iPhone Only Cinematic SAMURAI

みなさんこんにちはゾーンさんです今回はですね栃木県の宇都宮のところに撮影に来てます今回はですね侍をテーマにコンテンツを撮っていこうと思うのでそれの撮影裏側とかどういう風に動画を作っているのかをですね皆さんに紹介していきたいと思います
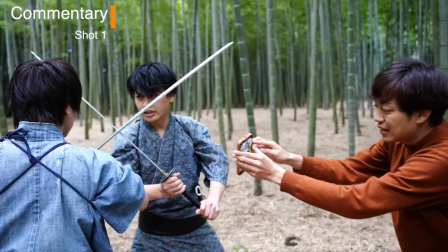[0:35]
離れるんで
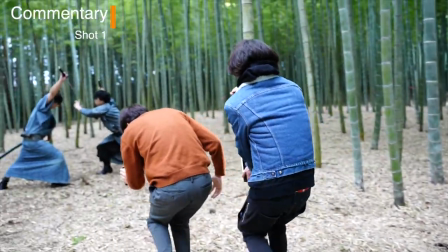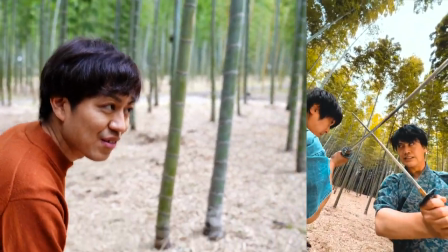[0:42]
はいカットこうしてこう溜めるところはここが編集で言ったら2倍とか2倍50倍200倍50倍っていう編集のアクションの動きと編集過程のスピードをちゃんと頭に入れてそういう風に動いてもらうというのが大切です
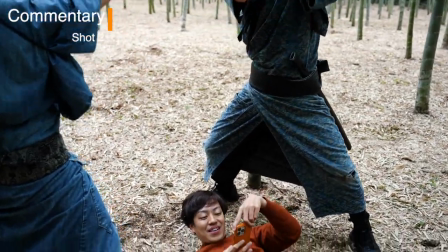[1:05]
はいカットはいカットはいいいですねはいここでのポイントはですね
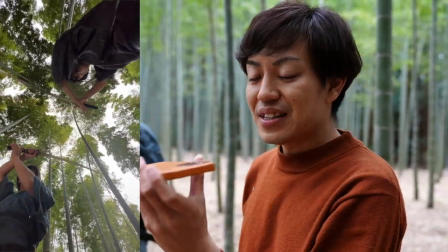[1:13]
下から煽る感じで真下から取るっていうところと回転の動きをつけることで単調にならないような感じで見えるんで寝転びながら取るっていうのは大切ということですねスタート
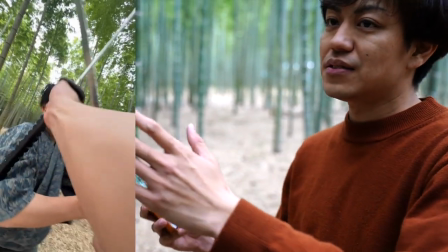[1:29]
ポイントは前の繋がりがあるんでちょっとアクションも最初入れてもらって
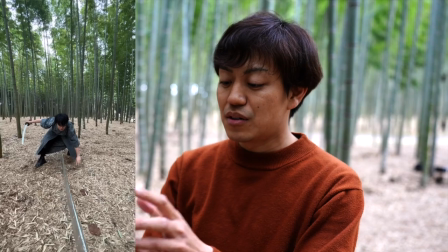[1:34]
一人称視点というPOV目線で臨場感を出すために目線カットを生まれましたそこから走っていって竹できるここからは次追っかけ合いとか竹の中を早速と駆け抜けていくシーンがあるんでしっかり繋がるようにこの竹を使ってトランジションしていくって感じなんですね次は多分駆け抜けていくシーンに努力だと思います
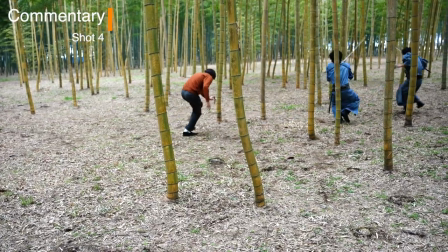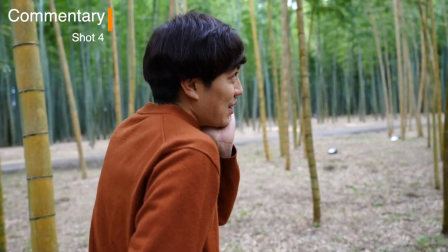[2:07]
後ろから追っかけて
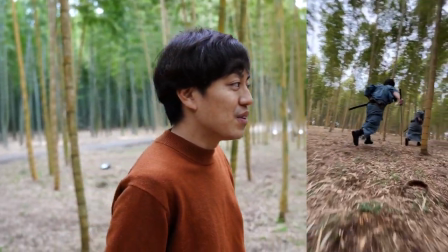[2:11]
FPVみたいなドローンでローカットで動きを出しながら
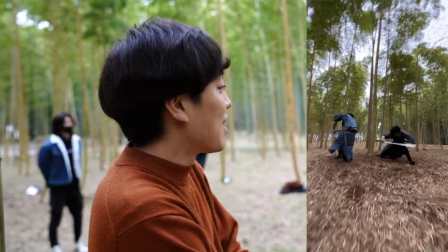[2:16]
躍動感ある感じで撮っていくっていうのがここのカッターの見せ所ですスタート
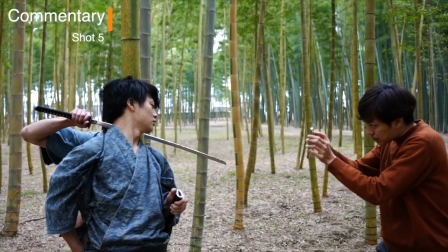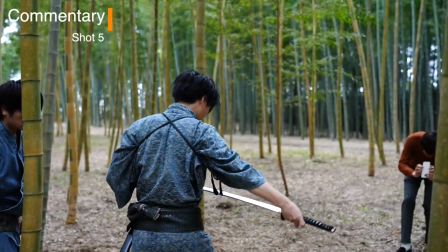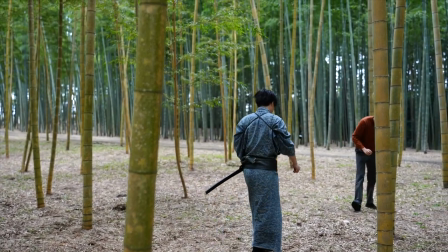最後のポイントはですね最後のカットなんで前からの繋がりでちゃんと右に振って
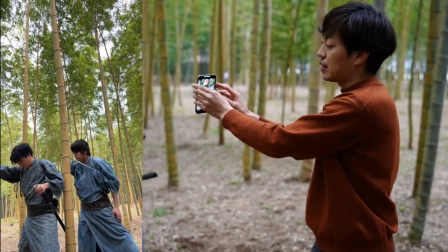[2:44]
反撃するんですけどその反撃が最初は分からないように見せてそこから引いていって刺さっているというところで
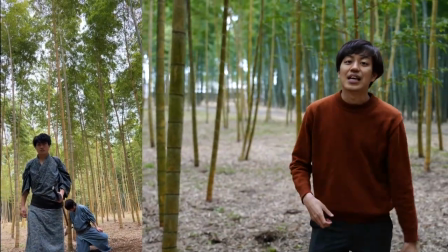[2:52]
ちゃんと見せてあげてあとは引いていって、最後抜いて、閉まる音で倒れるという感じになってます。はい、ということで今回の撮影は以上になります。ありがとうございます。今回ご協力いただいたですね、YouTubeではゴミ拾い侍さんという活動をね、されてるんですけど、なんか硬いですね。硬いですね。もっとラグな方がいいですけど。いや、もっとラグな方がいいですけど。普段はゴミ拾ってるんですけど、今日はちょっと刀刀って言うんですかね縦をまたよろしくお願いしますよろしくお願いしますしゃべっていいんですかしゃべってくださいゾノさんとの撮影は今回で3回目そうですね3回目ぐらいですね
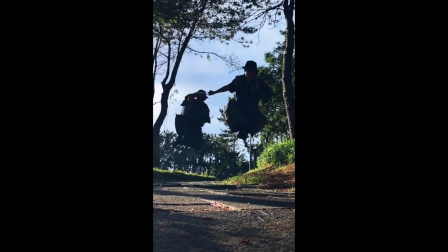[3:40]
毎回チーム全体撮り方とかめちゃめちゃ
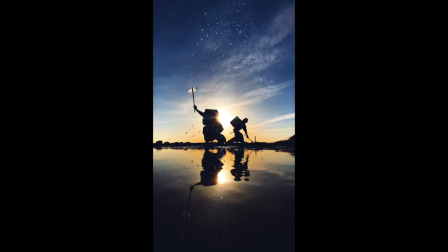[3:44]
刺激を受けて勉強させていただいてそれ良かった良かったですノンストップ休憩ないって言われるから最初ロケハンって聞いてたらそのまま撮影やったのでちょっとびっくりしたけどでもそのまま逃げて見てる方多分カットされてるの分かんないと思うんですけどロケハン行こっかって言ってロケハン行ったんですよロケハン行ってそのまま撮影して何時間くらいですか?4時間くらい?ノンストップで休憩なく撮影したっていう毎回そんな感じですよねそうですね座戦なんか言ってたいやいやでもそれぐらい良いっすよね